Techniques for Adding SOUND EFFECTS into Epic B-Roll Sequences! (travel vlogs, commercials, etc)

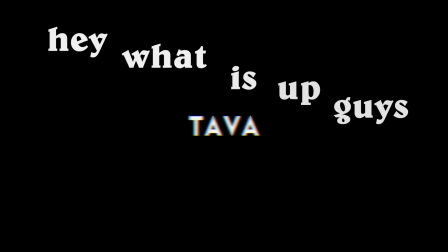0:40 What is up guys, Tava here, and that 39-second sequence you just watched had 41 sound effects.
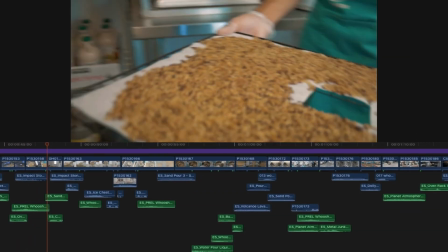0:46 And if you look at the timeline for it, it might seem a bit overwhelming, but if you actually break it down,
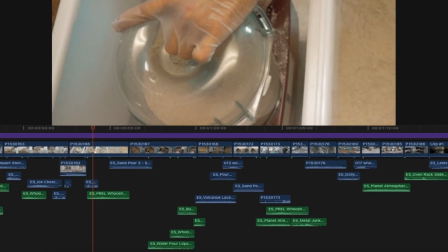0:50 it makes a lot more sense into why you should have all these sound effects and how you can incorporate them to make your sequences and epic B-roll parts look the best and
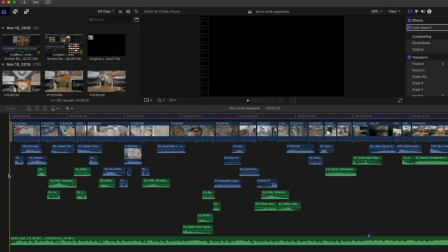0:58 sound the best that they can. The sound design in this B-roll sequence worked as a background behind the music,
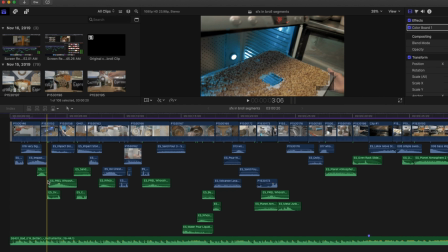1:04 but I like to imagine when I'm adding my sounds that there's actually no music and that the only thing the audience is going to hear is the sound effects and sound design that you did.
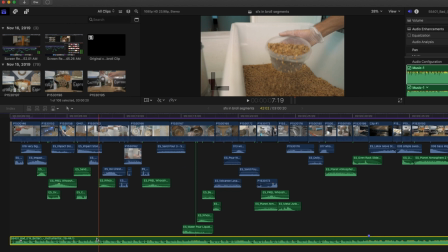1:12 So what I like to do is just turn off my musical track so I can just hear the sound effects that I add in.
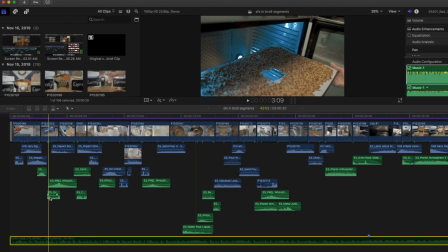1:17 And so with the same sequence, here's an example of just the sound design.
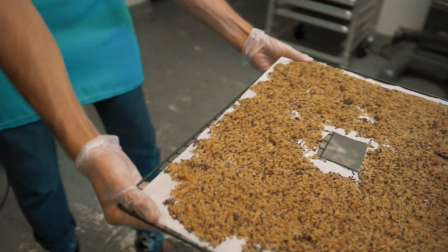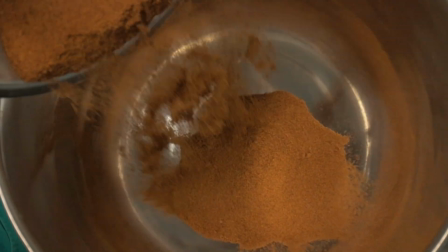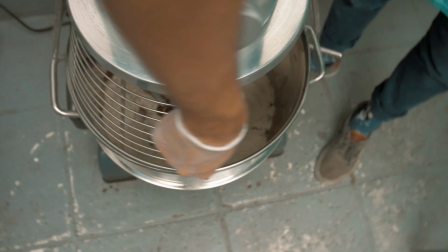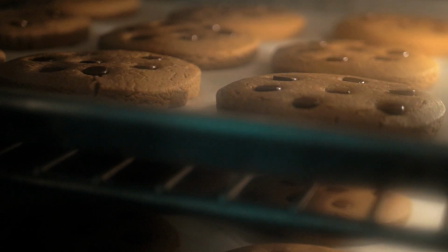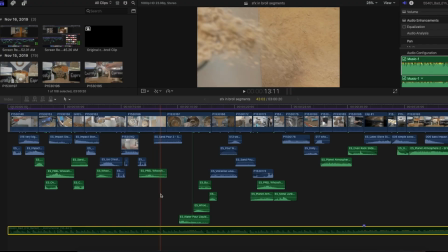1:59 As you could hear, the sequence with just the sounds was satisfying enough, and this was because of the constant variation in sounds as you can see here.
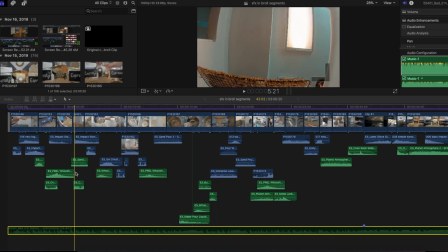2:07 Because of all this coverage, there's almost no time without some reinforcing background tone,
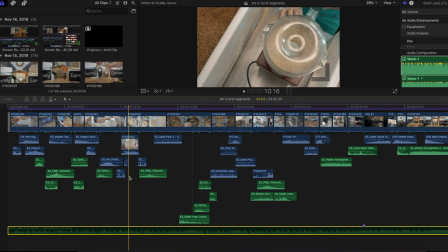2:12 and that's what makes the best sequence once the music has been added back, because it has an underlying sound that isn't exactly noticeable or recognizable, but it is there in the background.
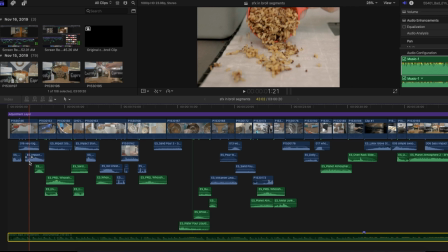2:21 So honestly, for sound design in these epic sequences, I think the most important aspect is just to have constant variation and a lot of sounds like you can see here.
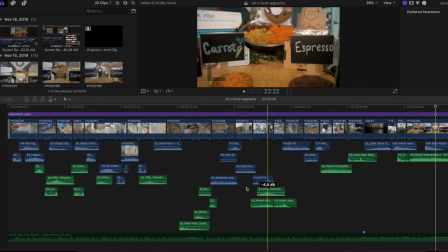2:29 So now what I'm going to do is go through the sounds, where I get them from,
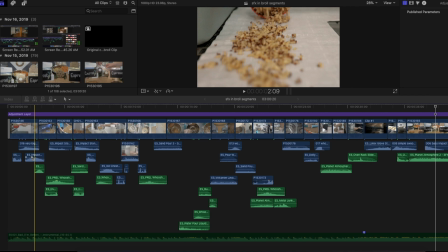2:32 and how I kind of use weird sounds in different areas to create the most variety and interest inside of the sequence.
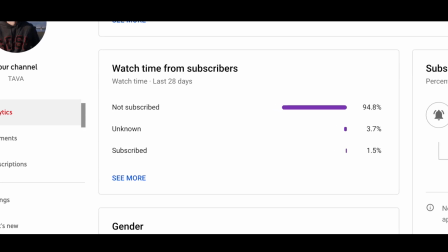2:38 Alright, quick side note, but when I was going through my video analytics the other day, I noticed that 95% of people who watch my videos are not subscribed to the channel.
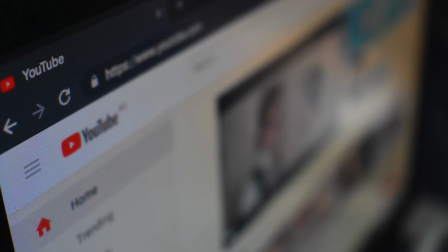2:47 So if you like these videos and you want to watch more like them, please just hit that subscribe button.
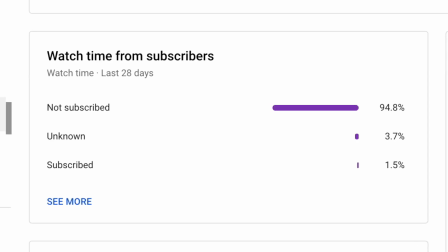2:51 It's free, I promise, and you're gonna see a lot more super cool videos in the future.
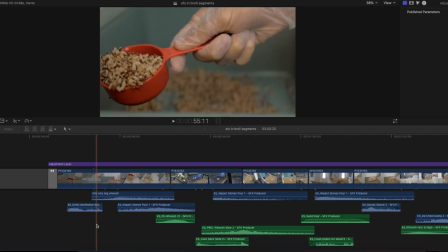2:56 Anyway, back to the sound design. So first up, I get almost all of my sounds from Epidemic Sound, which has a great music library, as well as SFX library,
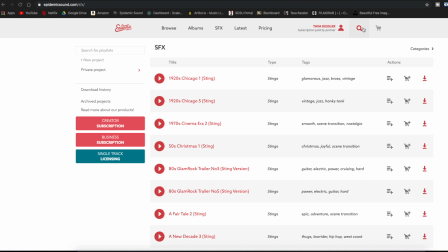3:04 which I've talked before, but you can just search for all different types of sounds and find exactly what you're looking for,
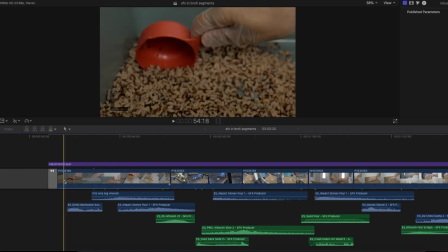3:09 which is super cool. So personally, what I do is I edit my video first so I get all the parts down how I like it visually,
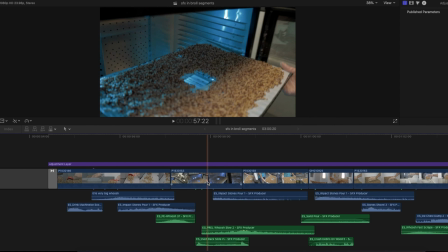3:15 and then I come back through and try and find sounds that match the things that I'm looking at.
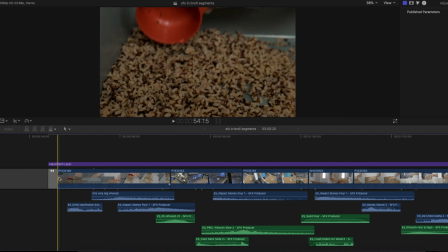3:19 So for the first one, for example, we have the picture of the scooper picking up some rice, and I needed a sound for that,
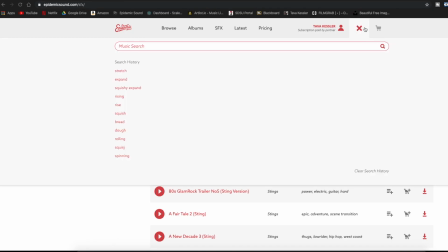3:25 but of course if I look it up, there's no thing for like rice scooper sound or anything like that.
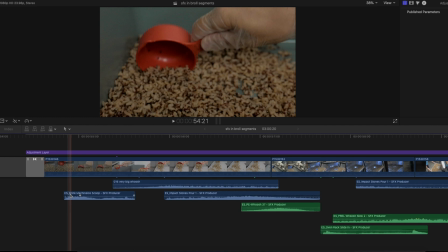3:31 There's no tracks that match that criteria. So if I go back here, you can see what I did. Basically what I have is a drink machine ice scooper. So this is the sound of like a scooper in a hotel picking up ice from the machine, and that worked really well for the rice I found.
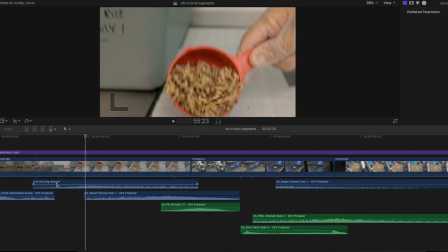3:46 So that's honestly one of my biggest tips, is to just be creative. Use sounds that you don't think would go in the right places and just make them work, switch some things around, and have them form into different locations, which end up sounding great.
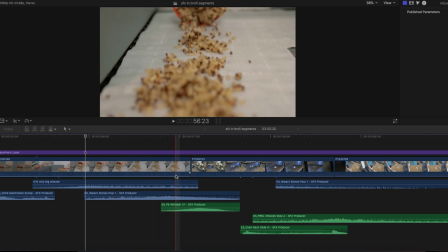3:57 And you can see this again right here where I have the rice being poured down, but instead of a rice being poured down sound, I simply have the impact of stones being poured.
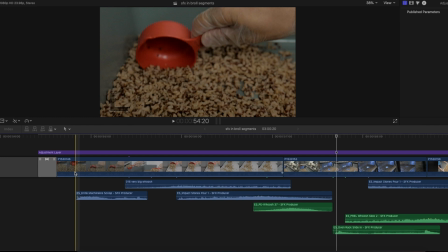4:06 So as you can hear, it sounds pretty cool. And of course, just to add that constant variation and move between sounds, I had a lot of whooshes between sequences, so I just have constant sound.
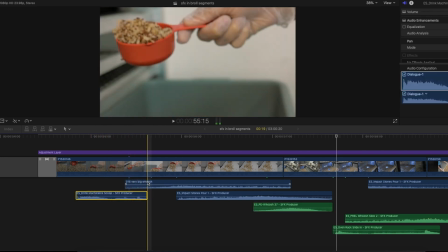4:14 So you can see this sound is fading out, and then I have a whoosh come in for the fast part and then come out as the stones pour,
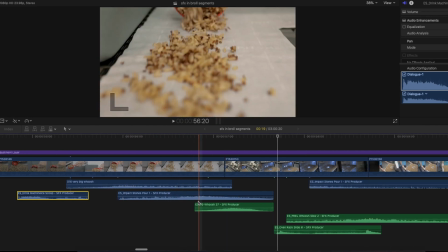4:22 and then another whoosh will come between these two shots to integrate this shot into this shot.
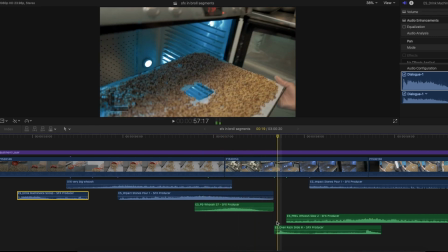4:26 So I just have a lot of constant sound. You can see that there's no gaps between the sound design.
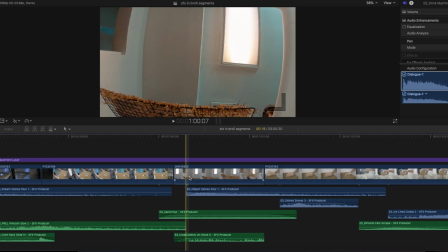4:31 So again, I have another shot of rice being poured, and of course there isn't a sound for that, so what I did is I kind of mixed the sound of impact of stones being poured with the sound of sand being poured,
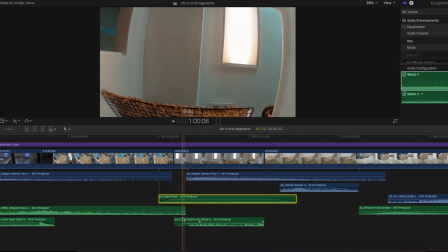4:41 just to get that variation and complication, as well as the sound of crash debris on wood 5,
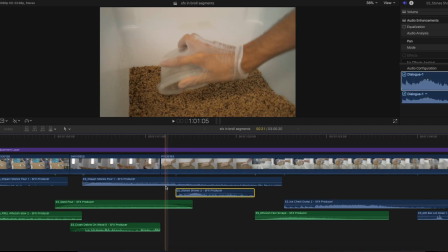4:47 which I don't really know what that is, but it sounded cool in this instance. And then for the next shot, I have rice being scooped up, but there isn't a sound for that, so I have stones being shoveled. So it's just like being picked up with a shovel, which sounds cool as well.
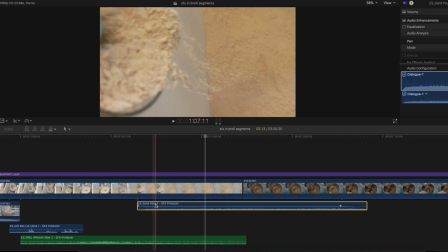4:59 In this part of the sequence, we have flour being poured out, and the sound I use for this is sand being poured, like out of a bowl or something, just into another container, which works perfectly.
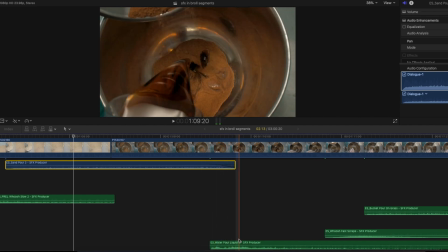5:08 In the next shot, we have some liquids, and although it is molasses, I found that the water pouring sound effect worked just fine for it.
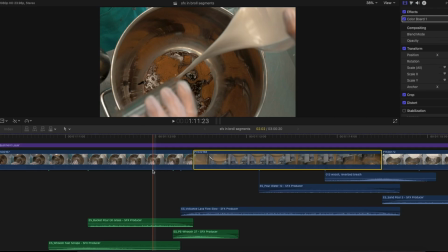5:15 So the next shot is one of the ones that I got the most creative with in this entire sequence,
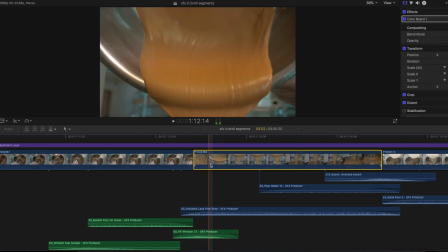5:19 and basically what it was is some almond butter being poured out, and you can see it just looks super cool in slow motion,
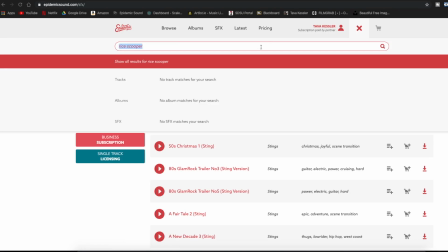5:25 but there isn't a sound for that. I mean, if you go into the library and you look for almond butter, I mean, what are you gonna expect?
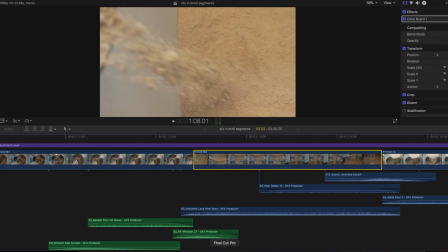5:32 Like, no sound effects are gonna show up for that. So what I did is I saw that it was this like flowing motion.
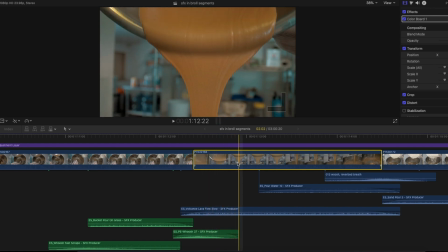5:37 So I tried to think like, what has a flowing motion that looks like this in slow motion. And the thing I came up with, which sounds really cool, is the sound of volcanic lava flowing. If you listen back, it's just super cool and deep in slow motion, just fits the theme perfectly.
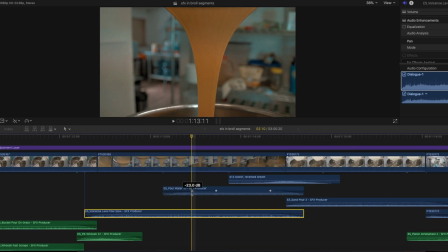5:51 And along with that, I just mixed some pouring water sounds really softly into that sounds pretty neat as well.
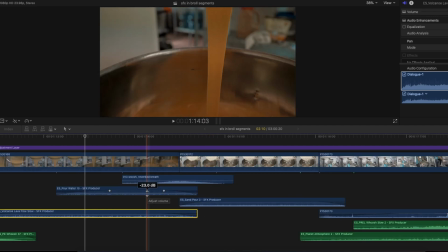5:57 So honestly, that's my biggest point for this whole sound effects video. It's to be really creative with the sounds you use, and you don't have to use the exactly correct ones because no one's exactly listening in to what you've placed there, and no one's gonna notice as well. Another thing I like to do to add constant sound to the sequence, along with adding the whooshes between shots, is to add planet atmospheres,
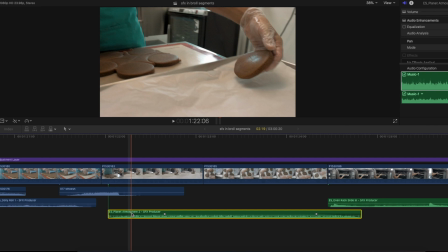6:17 which are basically just a low rumbling sound that goes underneath to kind of enforce the areas that don't have specific sound effects.
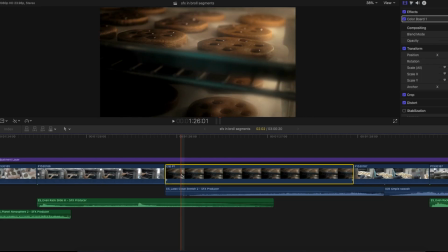6:24 And I think that just adds a lot of depth. And so another one of my favorite sound effects in this entire sequence is with the expanding of these cookies. So as you can see, this is a time lapse of these cookies expanding, and I wanted a sound of expanding, but that's really hard to find. I mean, how do you put that into words? So what I came up with was the sound of a latex glove stretching.
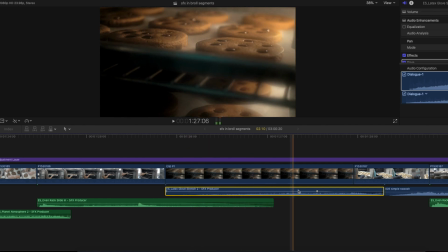6:42 Like when you put it on, it just stretches out. And so what I did is just place this under the cookies, and then to make it sound more realistic, what I did is I added the pitch and I lowered it down. So it's a deeper sound of the latex glove stretching, which fits the scene much better.
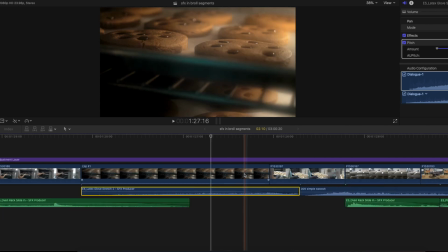6:56 So yeah, just getting creative, slowing down clips, using things where they shouldn't be, and adding different pitches and levels to them really enhances sound design and makes it creative and interesting to listen to.
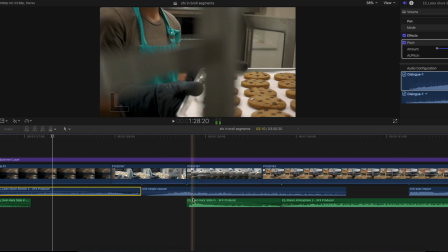7:07 So that's basically it for the creative sound effects. As you can see, the other ones are pretty standard. For example, I have an oven rack sliding in, which fits exactly how it should be to this shot.
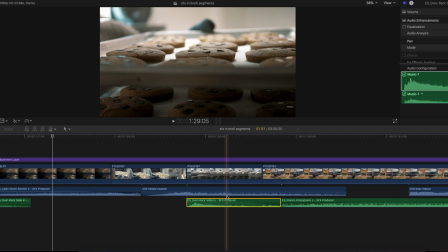7:15 So you can find a lot of sound effects for things, but then more obscure things are more difficult to find. So you can just use different sounds and fit them in to make them work.
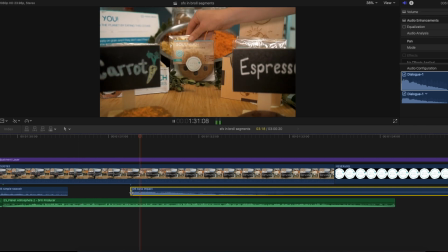7:23 And then at the very end, when the product is set down, I have a bass impact to kind of emphasize it being just plopped down on the table.
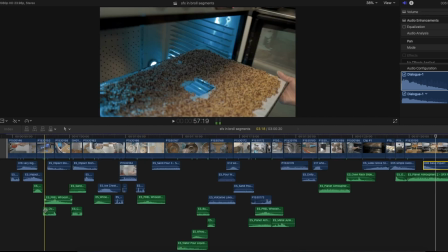7:30 So from a first glance, this timeline looks really overwhelming and complicated with all these sounds layered across from each other, but if you really get into it and just start working with the sounds and adding things for every little thing that you see, it really becomes easy and quite fun, honestly, to kind of mix these sounds and make weird things work in cool places.
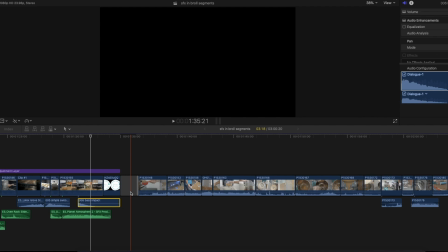7:49 Again, just so you can see how much sound design does, I'm going to play the first sequence, which is no color grade, no stabilization, no sound design, no music, just the original sounds when I shot the piece.
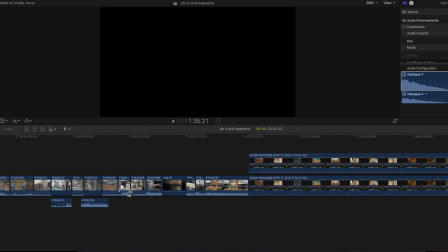7:59 Then I'm going to play just the sound design, and then finally the final video.
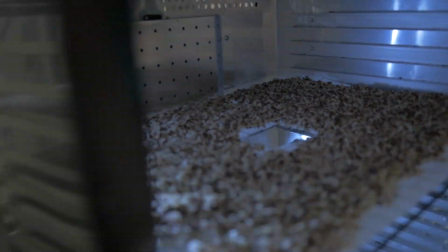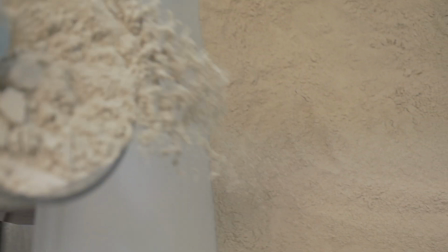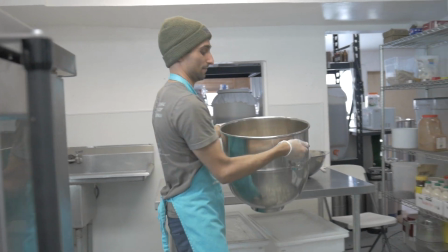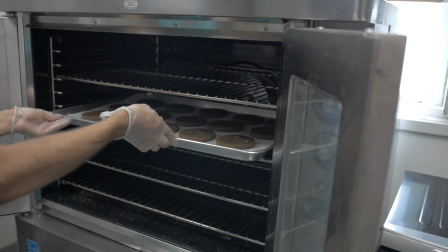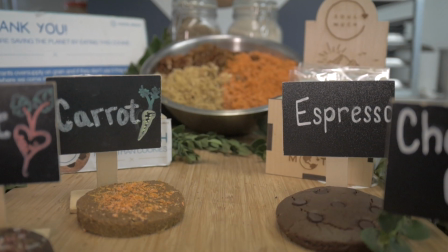8:39 Yeah.